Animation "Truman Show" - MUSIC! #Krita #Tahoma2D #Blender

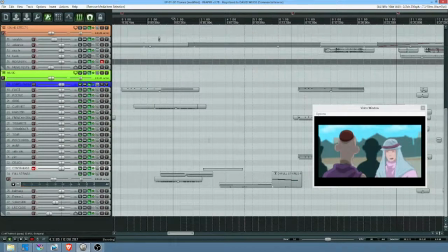I wish we didn't need the help, but with the king's taxes so high.
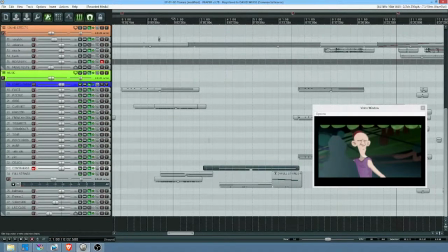Oh, it's nothing.
Just a little bit of bottom to punch it up.
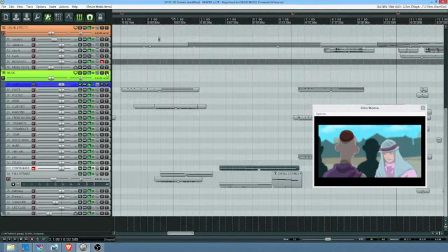And again, you know, when it comes time to do the actually sew it all together,
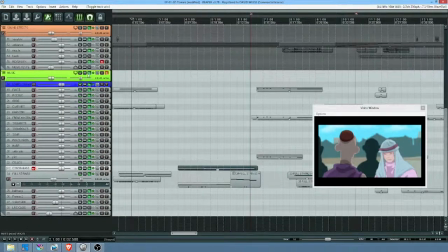I expect probably what we're going to do is we're going to
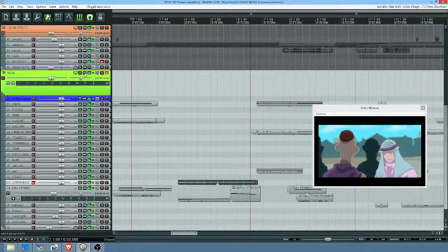have a automation. I'm using a different template here, so I'm having to relearn what the icons are.
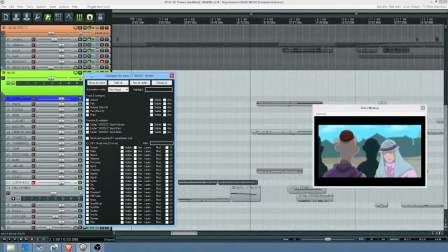Template, I shouldn't say template, I mean theme. I'm using a different theme because the darker theme I normally use in Reaper is pretty hard to see actually on this computer.
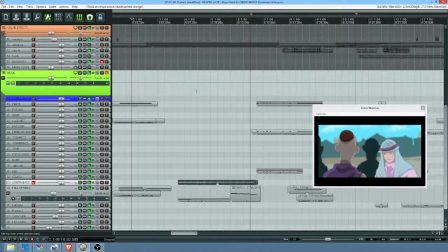So basically you just, there you go. So that we can just add nodes wherever we want.
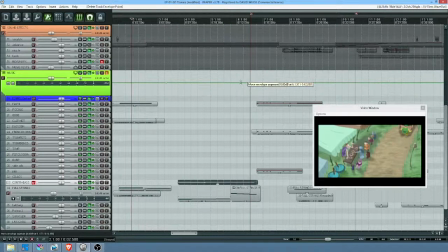Right, and just, so thinking about the mix as a separate step from
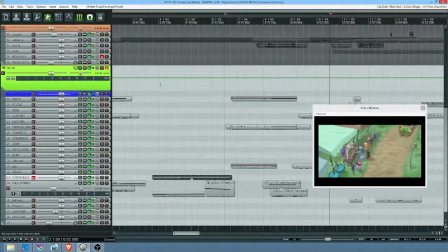the composition, which is a separate step from the orchestration for me.
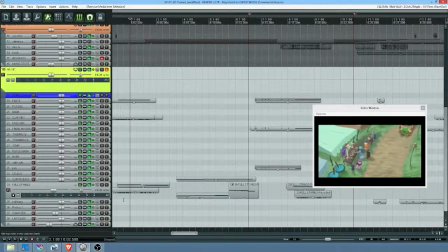Although they do run together and they bleed together obviously to a degree, but
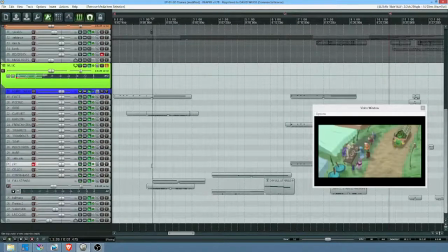okay, so now here we've got this figure that is
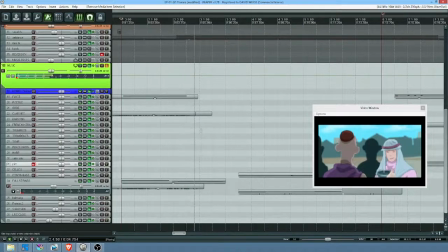okay.
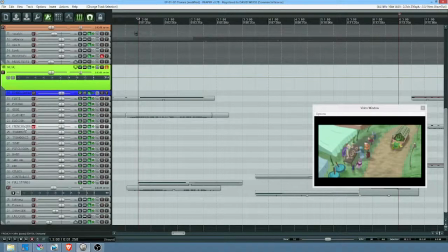I don't have any idea what the chord is. Yeah, just that actually worked.
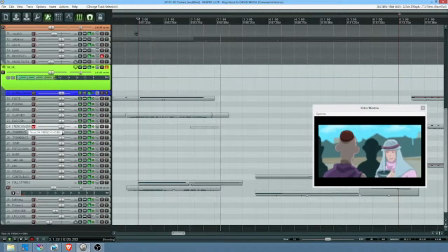Just a simple French horn chord there on the A to just fill in the space. Again, at the mix time, we can always just pull it back out. But I want it to work.
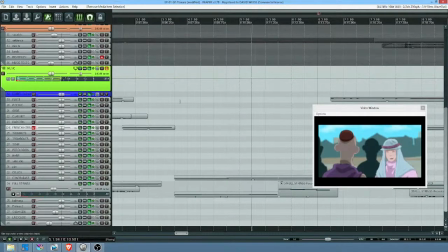If there was no,
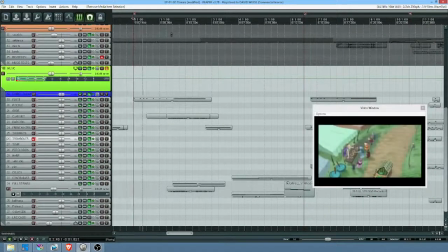you know, if there was no show, does the music work? And that may not be the right approach for everybody. For me, I think I do better work.
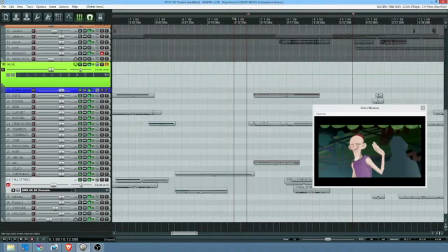Ugh, that is just too mathematical. So, and this happens a lot.
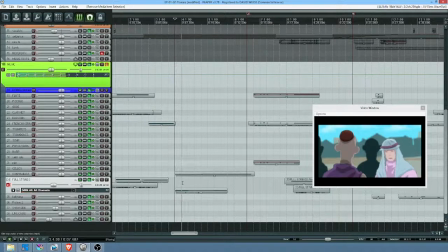Like I did that just a minute ago and I thought it sounded good, but then once you back up and get some context, it's like, not so much. I really like that push on the French horns. It's the feeling is sweet at the time when he's serving the villager.
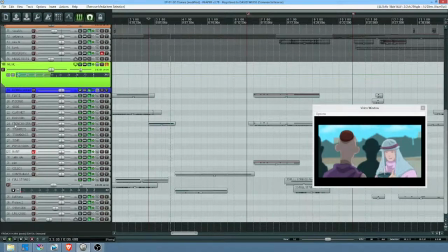I think maybe that's just a straight
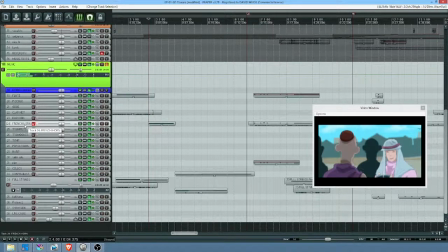It's a major second, but what it really is the 1 and the dominant 7 on the B chord is what's going on there. I like that.
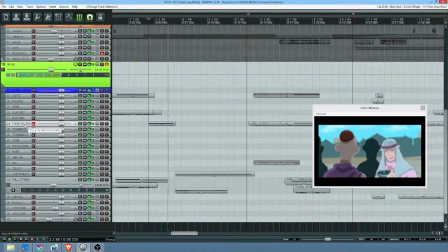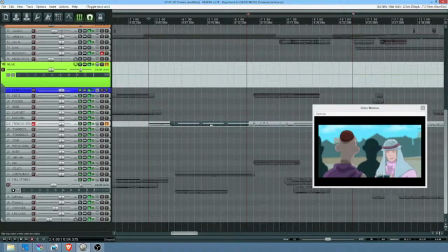See what I did there? So this is what I just put on there. Then we go dissonant.
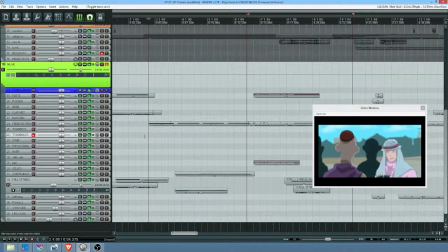It's just a droning. But when you take that and slap it over the whole figure, it gives it this, it's going back to Leonard Bernstein. It's giving it that little bit of harmonic ambiguity that really makes it just a little bit more interesting.